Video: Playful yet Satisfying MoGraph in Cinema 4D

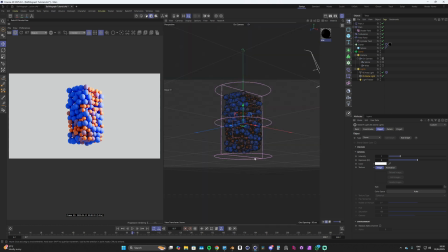8:09 a dome light and I'll disable that in the viewport because that's a little bit annoying and I think we can create a second area light and we'll move that to the opposite side but down lower kind of a little bit more behind it so it's creating like a bit of rim around these
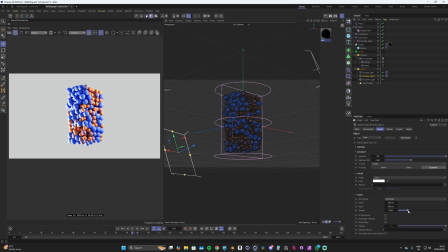8:26 these back spheres and we'll turn the spread down for that one even more make it quite sharp but then also turn down the exposure so it's not too strong this looks it looks quite good maybe the original area like the top right one we can turn that one down just a little bit
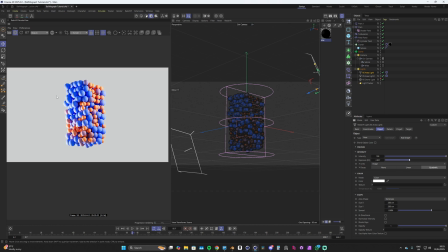8:42 more hmm I reckon around here looks pretty good you can hit play and
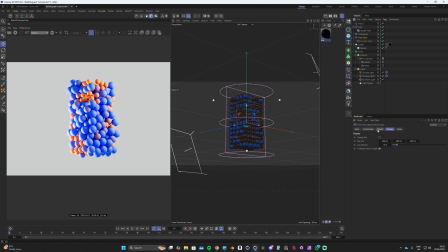8:52 yeah this is this is looking pretty nice I think maybe my field force could be even lower actually it feels like they're still quite tight together so maybe we could go for like minus 70 so I kind of want them to float around a little bit more feel a little bit more free I mean they're still a bit
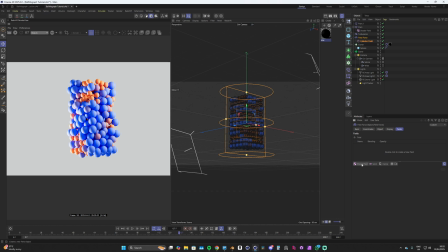9:09 tighter I think what we could do is in our fields tab we could add in another shader field and kind of do what we did before just add in a noise turn up the contrast and add some animation speed Because it's kind of kind of these black areas wherever that is in 3d space
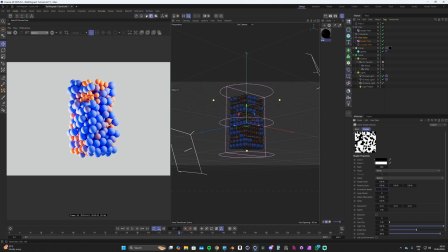9:27 Where we'll disable that field force and then the white spaces will activate it So some of the spheres should be a little bit more free to move around hopefully and it's kind of working They're loosening up a little bit But also if we go back into our rigid body tag,
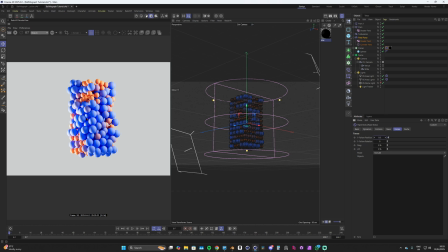9:42 we need to turn down this follow position We can turn this down and it will that will really allow them to be a bit more free so if we go for 0.5 and hit play now you see now they're kind of they're flowing around a lot nicer i think i'm gonna change my material
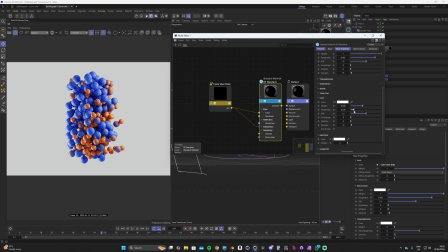9:58 just a little bit more just add a little bit of coating just give a little bit of reflection i think that looks quite nice so yeah adjusting
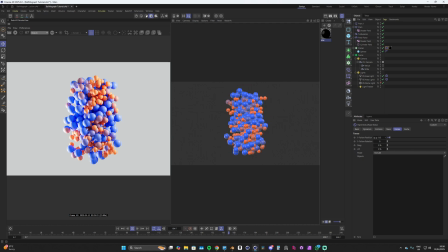10:05 the follower position will have a big impact on how freely these spheres can move see if i turn it down just by 0.1 they're flowing around even more could go even lower and yeah it just depends on how tightly you want these to hold I think a 0.4 or 0.5
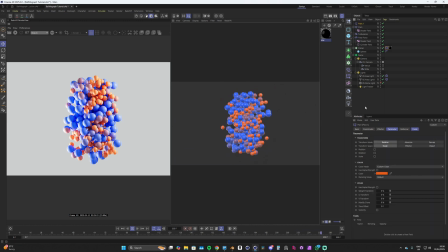10:23 works the best for me you could layer multiple of these plain effectors on top of them you could have different things going on you could have some making the spheres even smaller or going different colors you can just create multiple layers and then just make sure that in the cloner you're putting the
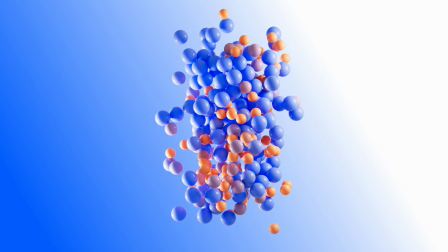10:39 effectors in the correct order so there you have it a satisfying but simple MoGraph setup so that brings us to the end of the
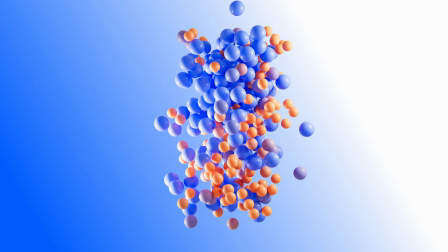10:46 tutorial thank you so much for watching if you learned something new please be sure to drop a like and I hope to see you in the next video thank
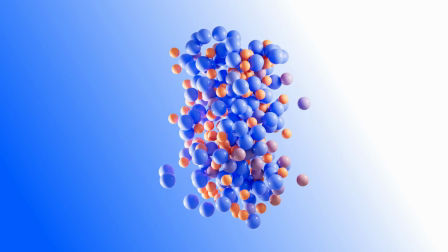10:52 you